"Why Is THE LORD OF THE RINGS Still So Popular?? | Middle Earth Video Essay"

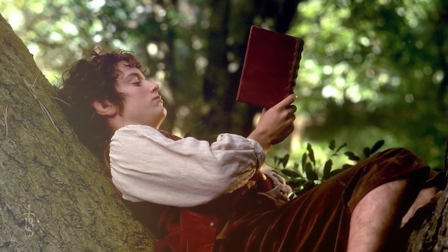743s
Although these could have all made great moments, for the narrative they weren't necessarily important.
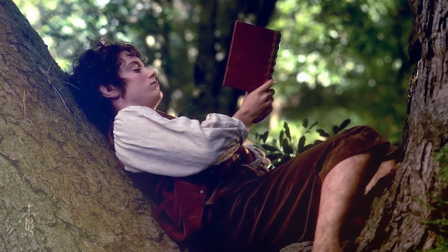748s
So basically, he kept the main narrative front and center.
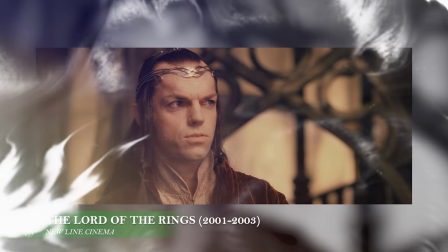753s
When it comes to making a movie that works, something very important is having your audience connecting to the characters,
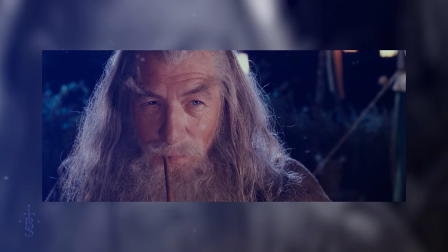760s
and a large part of this comes down to the actors who portray them.
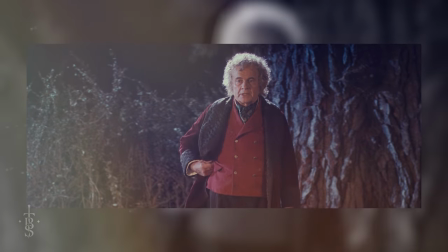764s
Quite a number of the actors in The Lord of the Rings were not actually that well known before the movies were released,
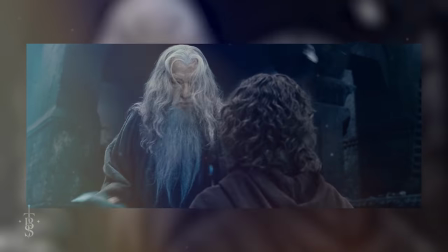770s
and this was due to Peter Jackson being more concerned about getting the right people rather than getting the big names.
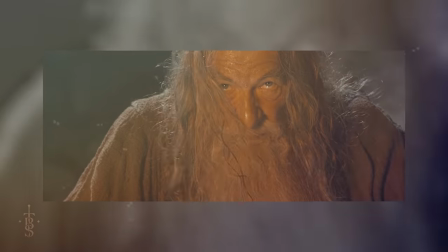777s
Not that a few big names harmed in the end. Having the likes of Ian McKellen as Gandalf perfectly depicts how knowledgeable and caring he is,
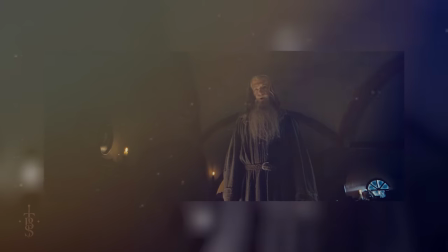786s
while also being powerful and inspiring when he needs to be.
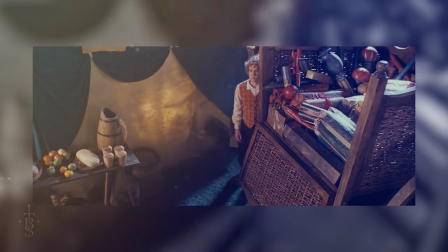790s
The four main hobbits are played brilliantly as they transform from carefree and joyful to mature and burdened by their roles in the conflict.
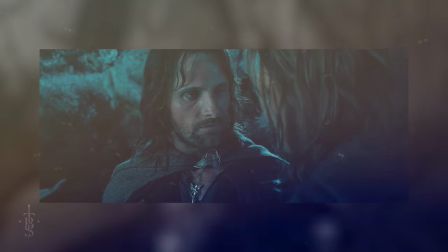798s
Viggo Mortensen stands out as Aragorn and is one to remember as he plays the humble and noble hero that fulfills his destiny.
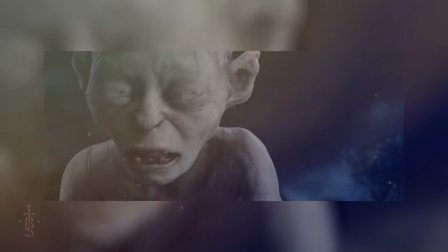805s
And of course, you cannot miss out the performance of Andy Serkis as Gollum, an insane and demented monster with a flicker of humanity left inside of him.
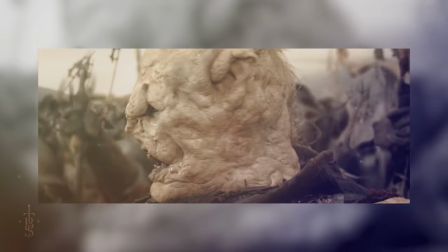814s
Realistically, the entire cast deserves their own special mention.
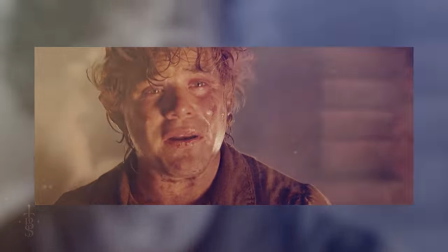818s
These films are truly packed with star-studded performances, and it just shows the casting was just done right.
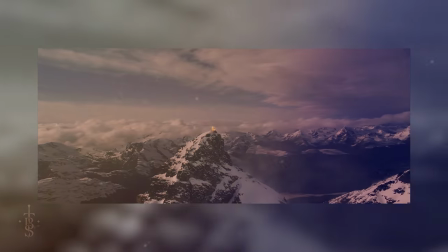825s
Peter Jackson even made the perfect call when deciding to film everything in New Zealand.
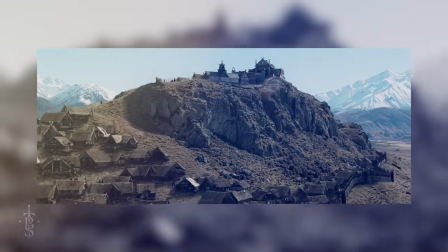831s
The films are packed full of wide aerial shots that show off the breathtaking natural landscapes.
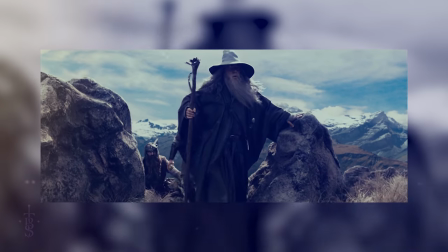836s
It really helps to create the epic world that is just so important to The Lord of the Rings and that fantasy feel.
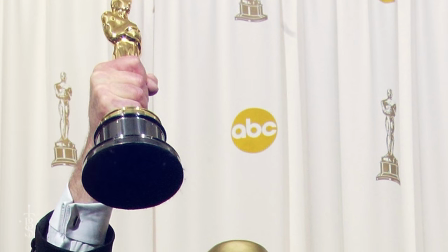843s
Then, as the cherry on top, when you add the music of Howard Shore over it all, it really becomes something inspiring and legendary.
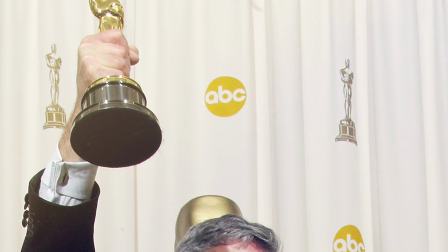851s
There's a reason he won Best Score for 2 out of the 3 films.
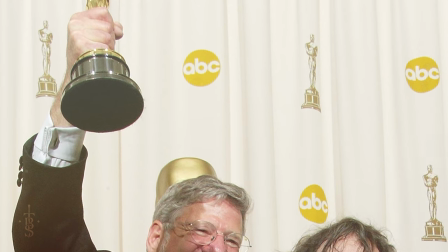855s
The music is so emotional and makes full use of a large orchestra and choir to set up the tone of the series.
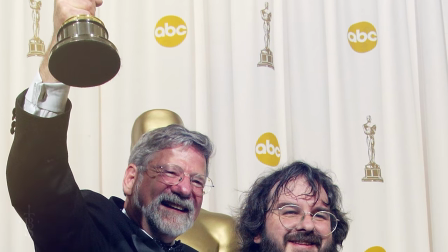861s
There are just so many memorable themes, from the main Fellowship theme, to the theme of the Shire, to the Ride of the Rohirrim.
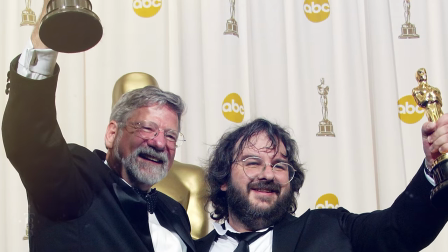868s
Again, everything he made deserves its own mention.
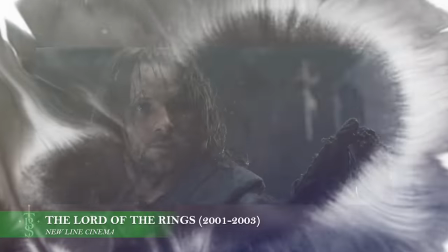871s
And now, for those of you who are more interested in the action rather than the story, The Lord of the Rings does not let you down here either.
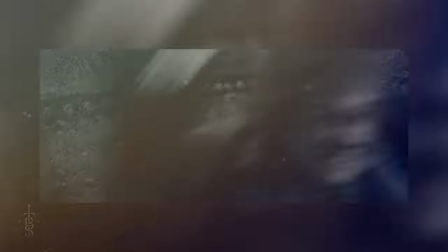879s
It features some of the all-time great film battle scenes. adventures.
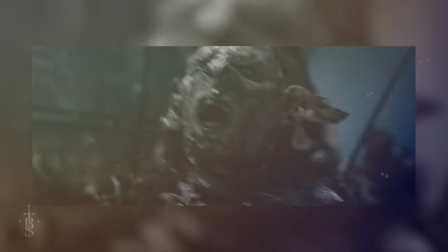883s
There are both smaller skirmishes, such as the Fellowship's battle in the Mines of Moria, or Sam and Frodo's climactic battle against Gollum,
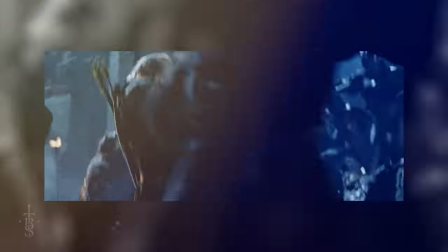891s
as well as the larger scale epic battles as well, like that of Helm's Deep or on the Pelennor Fields,
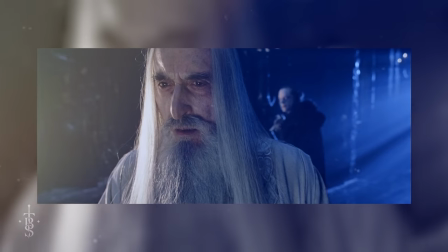896s
being the most memorable of them all. For example, the Helm's Deep battle is set up throughout the second movie and is beyond epic both visually and by scale,
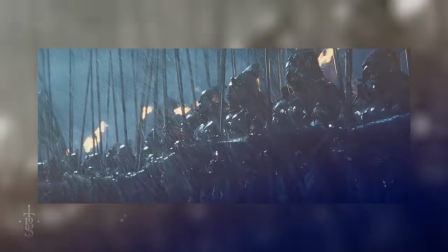905s
and as a result is widely regarded as the greatest battle ever shown on screen.
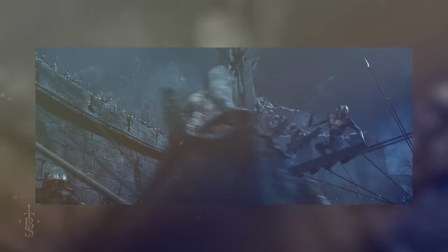910s
We see and feel the threat of the Uruk-hai and then the tension that builds as they march from Isengard to Helm's Deep.
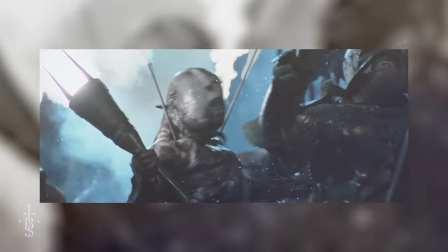916s
The intimidation and fear that they create is perfect.
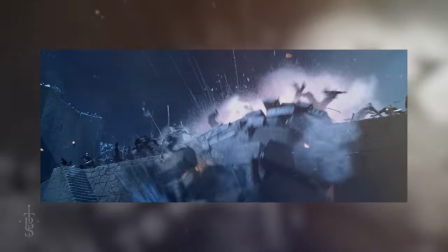920s
There are highs and lows and a dramatic ending that creates the first bit of hope for the forces of good after seeing so much darkness.
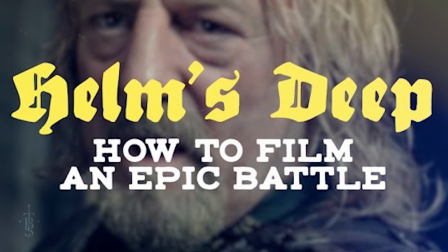928s
And in fact here, if you would like to see more of a breakdown of this battle, I cannot recommend the YouTube channel Nerdwriter enough.
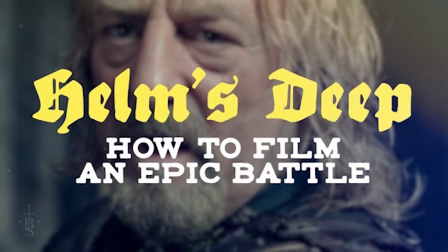935s
Not that they would really need a shout out from me, but their video on the Battle of Helm's Deep is incredible and worth the time to watch if that is something that you're interested in.
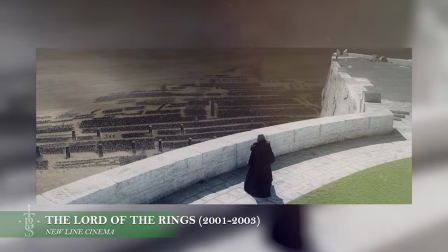944s
But then we have the Battle of Minas Tirith, which is even larger in scale to match the trilogy's climax.
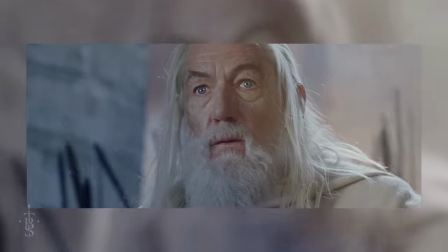950s
There are more orcs, more men, more catapults, a wolf-headed battering ram, Mumakil, trolls, and the Nazgul.
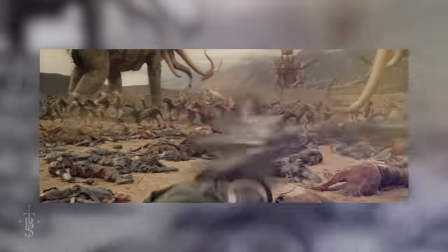956s
It is brutal, it is moving, and it is brilliant.
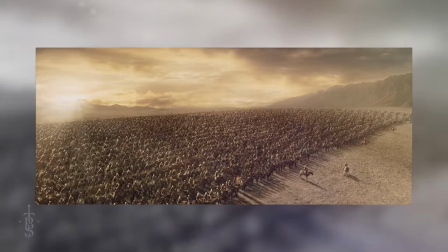960s
And of course, it contains one of the greatest speeches and cavalry charges that you are ever likely to see.
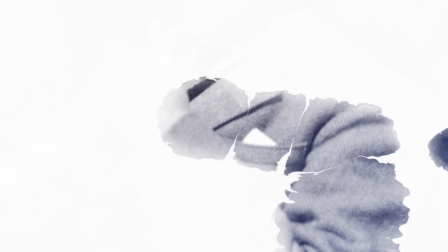969s Yeah!
One more reason as to why The Lord of the Rings is so popular and why it continues
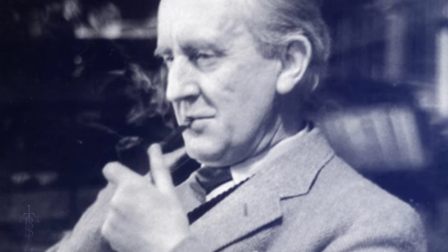977s
to stand the test of time is because of the relatable themes that run throughout it.